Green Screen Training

Okay, to do a proper green screen effect you need three things. First, you need to have a camera on a tripod. You can't handheld a shot for green screen and I'll explain that a little bit later. I'll give you a demo of that. Second, you need a steady background. So the same for whatever you have behind you, that needs to be shot on a tripod as well. You can't have that wiggling around. And third, it has to be a believable background. So you have to try to match the lighting and the scene, in the scenario to make it look like the person should be, unless you're going for an effect of like, hey look at me I'm running around with dinosaurs and it's not really believable. So that's the kind of thing you need to do and there are times that we want the unbelievable effect like if suddenly things are flying behind me or whatever it just makes for a real cool effect. But normally you need the camera on a tripod, that's for sure, can't argue with that one. You need the steady shot behind you and then a believable background. Those are the three things you need.
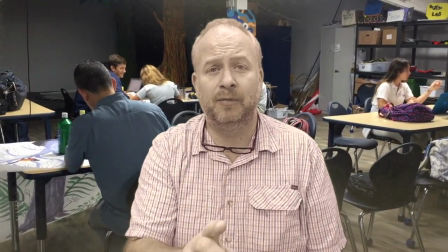Okay for this example the camera is on a tripod so the camera is perfectly steady but it's the background that's
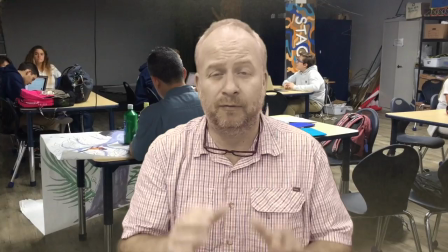moving around so much and that's what makes it kind of odd for your your viewers to enjoy it because something is not right.
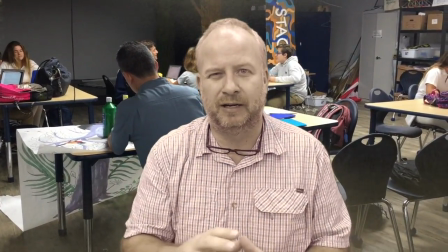The green screen effect is not working.
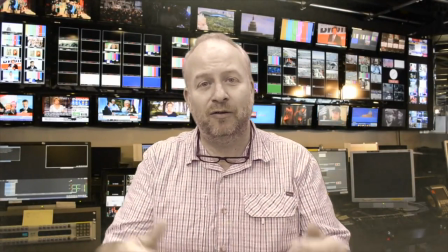Okay so this time we are using a handheld camera and as you can see even though the background is steady and I'm sitting on a chair something doesn't look right because
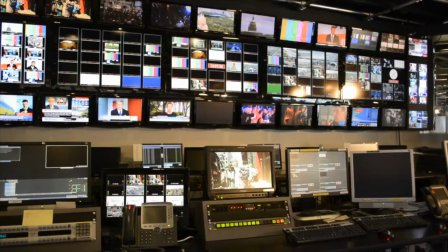the camera is moving slightly and that's going to wreck the whole effect okay for this example everything is set up so the
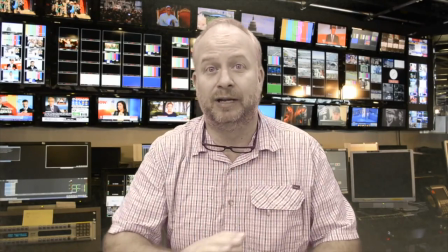camera is steady the background is steady and now everything looks natural and believable as a green screen project okay
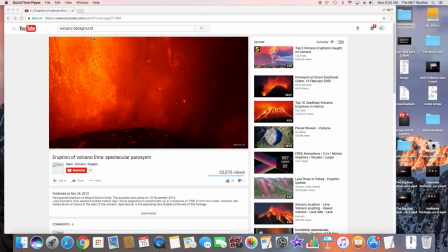so let's talk about getting background so here I am in YouTube and I've searched for volcano background
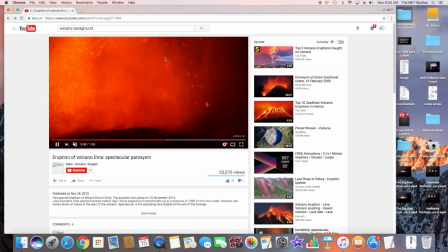I've got one playing here and and I've also got the screen record software so in QuickTime
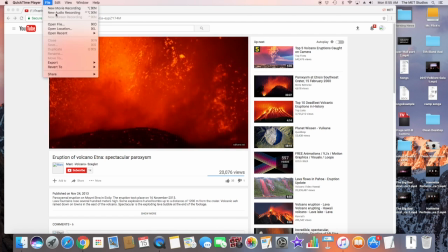I've gone to you know new screen recording and I've selected that so I'm recording the entire screen.
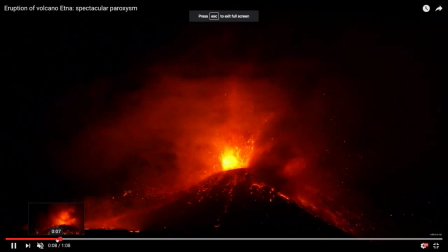We go ahead and make this bigger and then rewind it so we can get this recorded and I mostly want this shot right there so I kind of kind of take my mouse out of the shot.
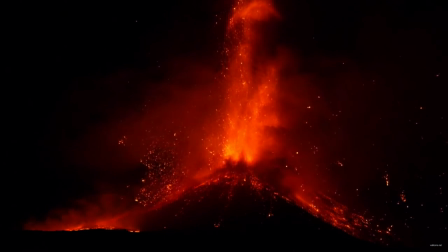I'm going to edit that later so I'm just recording the screen right now. I'm not going for audio I'm just going for just the background and then of course now we've got a different shot so I don't want any more.
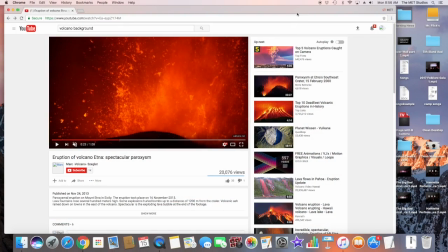So let me go ahead and stop the screen record and bring it into iMovie where I can put the two together.
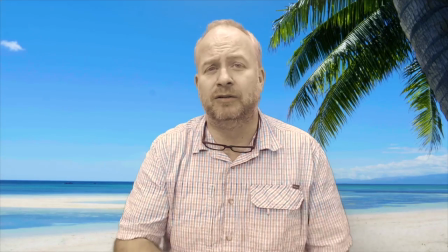When you're using green screen you can use all sorts of different backgrounds.
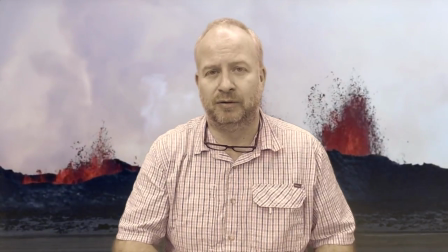So I can be at a beach, I can be next to an erupting volcano, or I could be in a newsroom and it works just great.